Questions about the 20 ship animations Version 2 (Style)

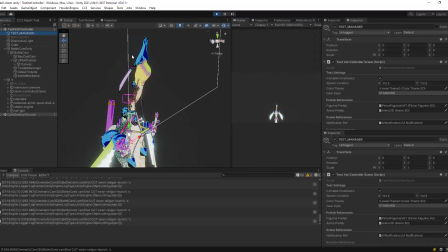[20:41]
It's hard to have spent so much time working on this and then it not be in the state that I left it. Uh, okay, so I'm gonna focus on this one because
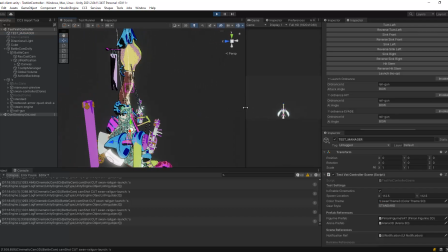[20:52]
it doesn't have the camera stuff and we're trying to see that animation.
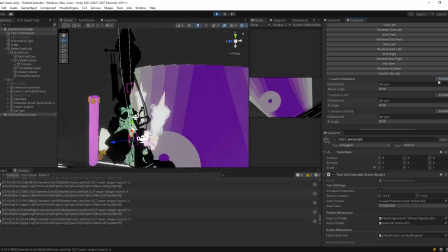[20:58]
All right, so I'm not sure if you notice, and we'll play it in Houdini, but it's playing the forward bump animation.
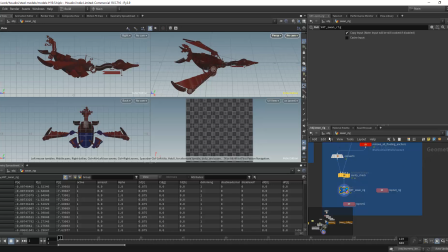[21:09]
So we'll go in Houdini and let's find animation 4 here. Let's go 4. Let's simulate it. And so I'm going to let this play in slow-mo, but you can see how it's just rocking the shoulders a little bit.
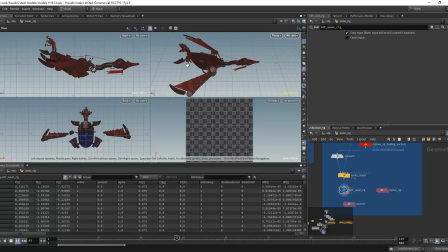[21:26]
It rocks the flag a little bit. You can see some of these things flying forward here. And it's just really subtle, right? Like it's not super heavy. If you look at the code in the simulation for Houdini, you'll see that it's basically the same as Hit.
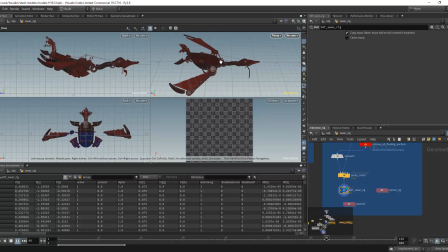[21:44]
It's just less. It's just using less kinetic force. So all it does is it kind of rocks the wings a little bit. And it creates this little shockwave effect. So it's a lot easier to see in here because there's no noise from the engine, like with the background and all that stuff.
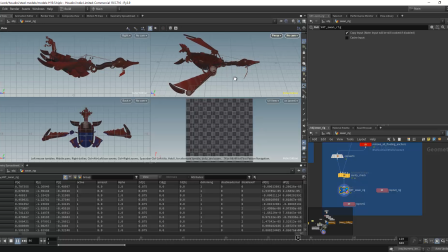[22:03]
We need all of these like effects and junk to really make it feel more anime-like or like action-packed. Because by itself, it's kind of boring. But whenever you have it all smashed together, it feels better.
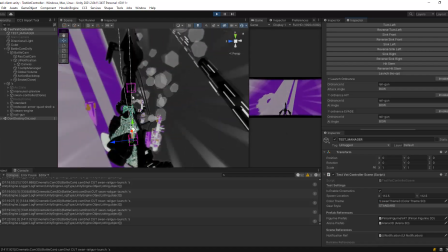[22:18]
So yeah, we're playing that bump animation, and I guess I can see.
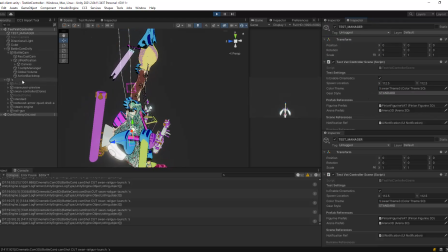[22:26]
Actually, I have Test Manager here. Let me click on. I forgot about the locked inspector. We can look at the controller and see that. So right now, what animation are we playing? Does it tell me? It doesn't say. It says, oh yeah, it does. Move forward.
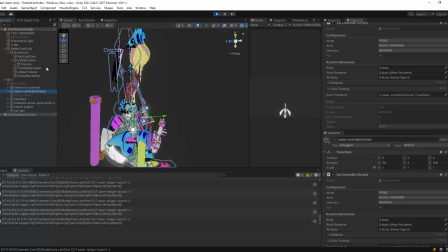[22:45]
Okay, so then if I come down here, oh yeah, I'll lock this guy, and then we can click on this guy over here. All right, cool. So now we can see this move forward.
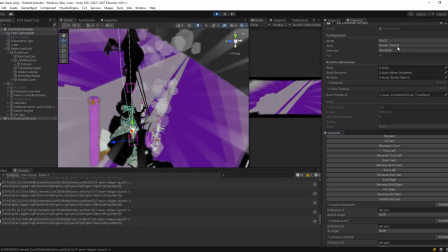[22:58]
So if we do launch ordnance, bump front is played, and it reverses it, and it goes back to move forward.
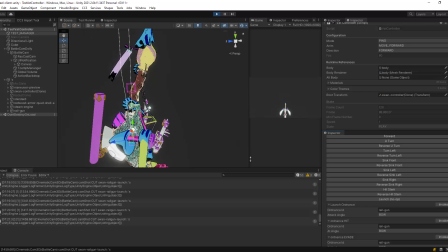[23:07]
And that's sort of how this whole sequence thing is working out. All right, what's next here? All the bumps are going to be the same way, right? We're just changing the angle. So if we switch to like a different attack angle, like from the side, starboard, and we run that,
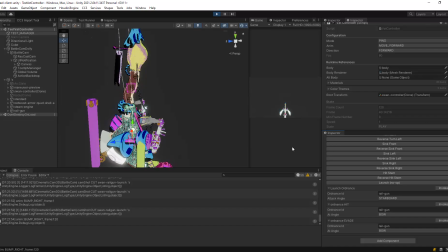[23:23]
um, it'll fire it from that angle, which is,
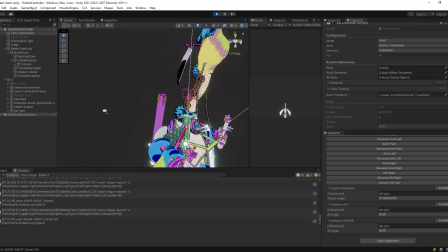[23:30]
it may not make sense here because the graphics aren't matching, but like you couldn't have, like, weapons don't always fire forward.
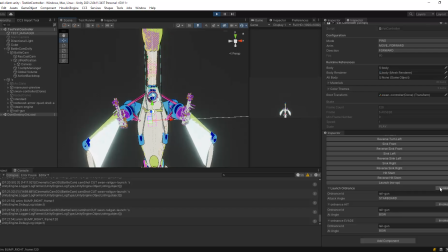[23:38]
They can fire in different directions, and so depending on the direction they fire, we support that too.
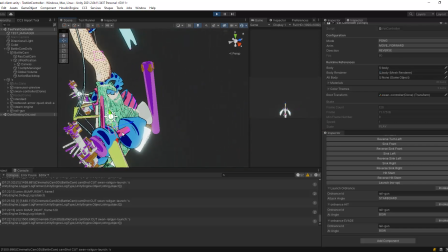[23:45]
So it just sort of rocks the ship, and in this case, I think it's just this gets like banged against the ship.
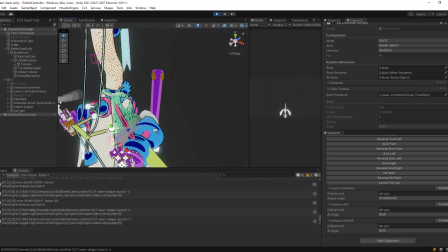[23:51]
You can kind of see it rattle there, and that's what it does.
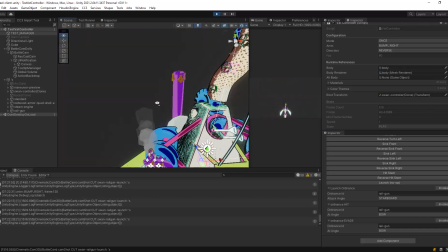[23:56]
But this side doesn't. So you can see how this one barely moves at all. It does move, but it's not as hard as this side because this is firing from the right.
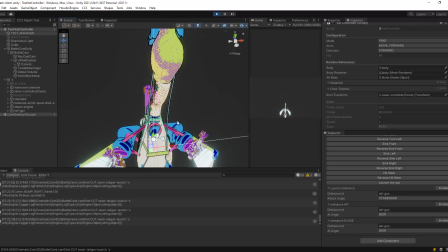[24:04]
So there's just these subtleties in the animation, and I leaned heavily on the
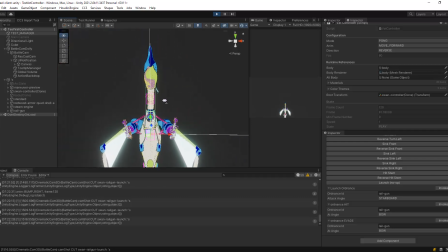[24:10]
physics constraints to like do it for me, where I wanted
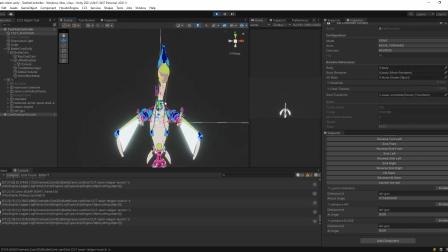[24:16]
some elements of realism, but not so much that it was like not behaving like an organic animal. But it also needed to be kind of dramatic,
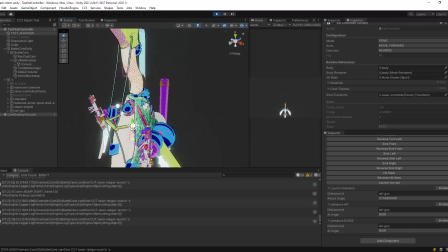[24:25]
so I kind of pumped up the physics effects where even just firing off a cannon like rocks the whole ship, and that's probably not accurate in real life,
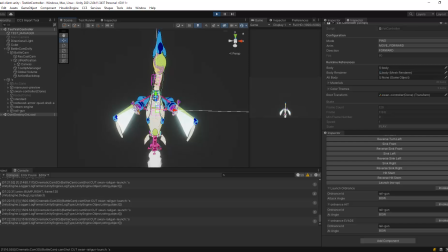[24:33]
but I don't really care. I just wanted it to look fun. So there's that. Okay, so there's the bump animations. Next is okay. Next technically is sync, but we're going to talk out of order here again.
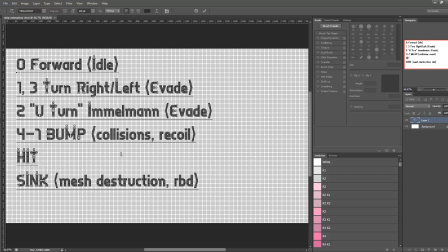[24:46]
So we're going to talk about hit animations, which are 12 through 19. So 12 through 19 are hit, and I already said that. And this one is very obviously for hit. Now it can be mixed with destruction. And so how does that work? So component destruction specifically.
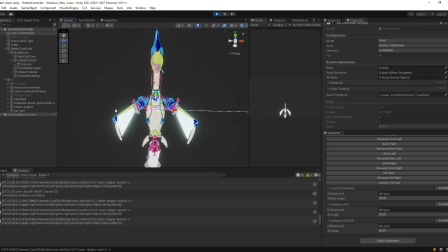[25:08]
So component destruction is not the ship, it's parts on the ship. And let's see, it's ordnance hit. I think right now these will simulate the destruction of the armor. I don't have anything simulating the destruction of these weapons yet, but that's okay.
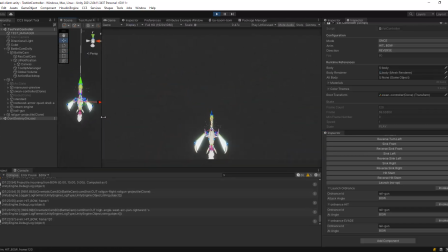[25:24]
And for that, we're going to want to look at this guy.
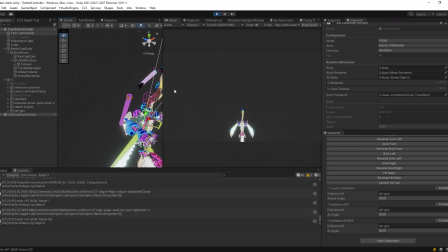[25:31]
Maybe we want to just do both. All right, so let's get hit from the front.
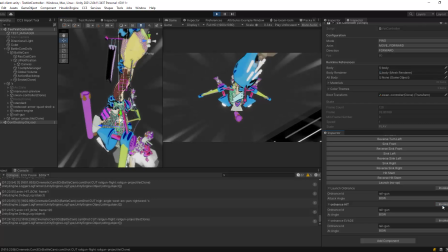[25:37]
So the idea from getting hit in the front is you're getting hit with something big, and it knocks the ship.
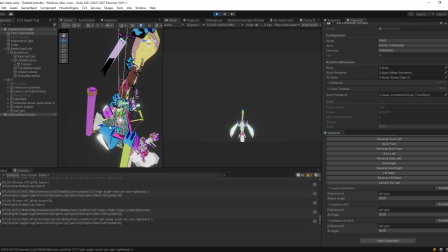[25:43]
So you see how it just like it hits it in the front, and so if the ship were in water, it would tilt back because of the buoyancy. So like this bouncing animation, that's kind of what we're going with there.
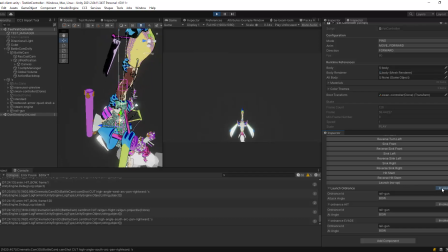[25:58]
So it's still just doing this like little bouncy animation here, and when the ship is struck, that's the wrong button.
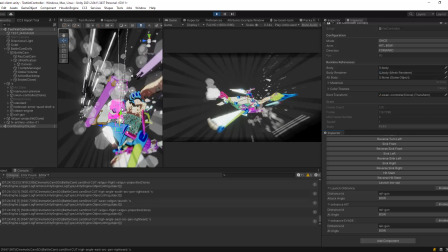[26:06]
That's when the ship is struck, it just tilts in the opposite direction.
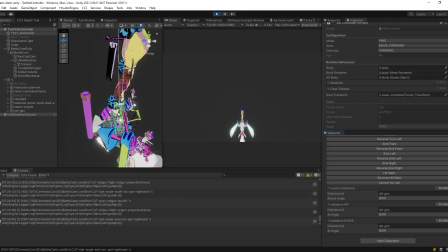[26:14]
It's like it wouldn't tilt down because if it tilted down, it would sink. It can tilt down, but I don't know. I decided to have it tilt up because I thought it made more sense. So you could have it tilt down the other direction, and I think that could still accomplish the same effect. But really, you just want to have some kind of really obvious detection that it was hit,
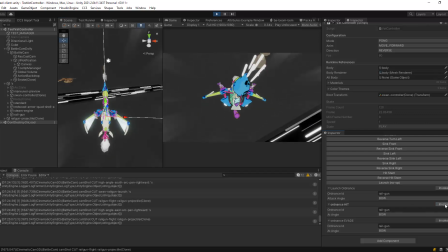[26:33]
because like there is a mode like this here. So see from the top, it needs to be obvious that something happened, because there's a mode in XCOM and other like games that do this that have these crazy camera effects.
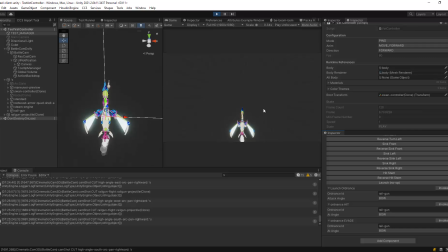[26:52]
Some people hate them. Like I love these like cinematic effects, but some people really dislike them and they want to turn it off. So for those people, if you look on the left here, this is what they're gonna see. Well, not exactly. We're gonna get rid of like the speed lines and stuff and all of that junk. Um, but they're not gonna see the camera angle and stuff.
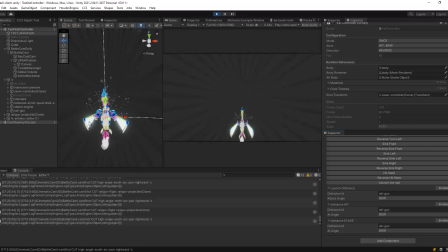[27:12]
They're just gonna see this like top-down thing. And so we would have it's ideal to have something like this so that we can just use the same animation and it plays well for both effects. And so it has that nice like crazy anime thing, and then also, but it still works for just standing alone on its own.
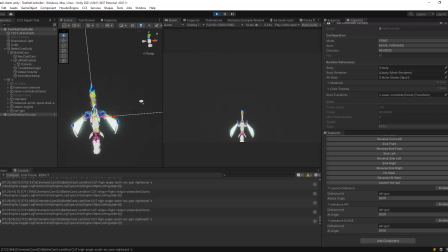[27:31]
So that's why it tilts up like that. I like there's some aspects of realism like kinetic force. When it hits something, it makes it move. Yes. Does something that small cause a giant ship to move like that?
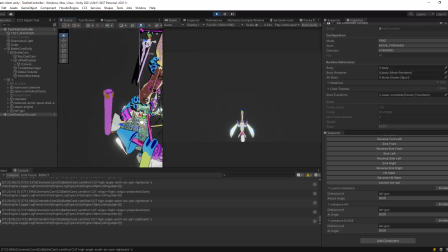[27:45]
Probably not. I don't think so. It'll probably break through the hull if anything, especially being nails, right? Like these are supposed to be, originally it's supposed to be a railgun,
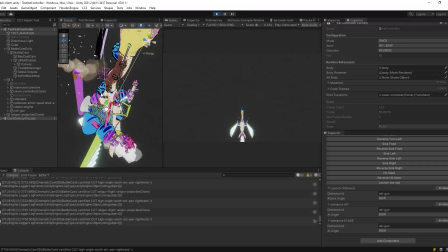[27:55]
and you would think that it would go through the ship, but it's firing off these nails.
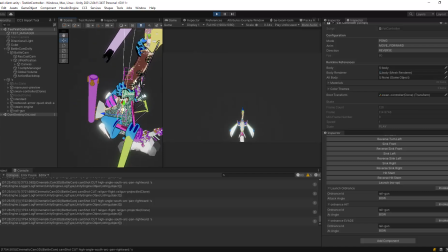[28:01]
It's probably better named nail gun, but whatever. This is the fantasy world we've landed ourselves in, and so yeah, it just tilts the ship back. Same thing for other angles. It's going to tilt in the opposite direction, so stern being the back of the ship. And this is the wrong one.
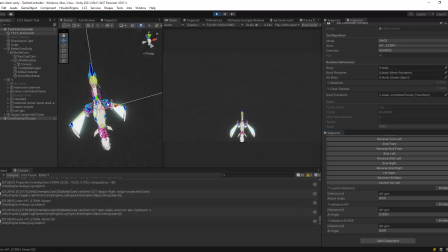[28:21]
It's going to tilt it forward. So it hits it in the back and it pushes it forward. Same thing with the side. So we have all 8 angles here. And then there's ones in between too. So the hit ones, we put the little extra effort in to do the diagonal angles
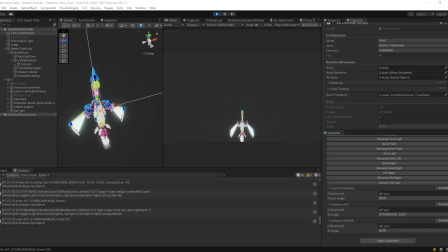[28:42]
because the armor of the ship has 8 angles.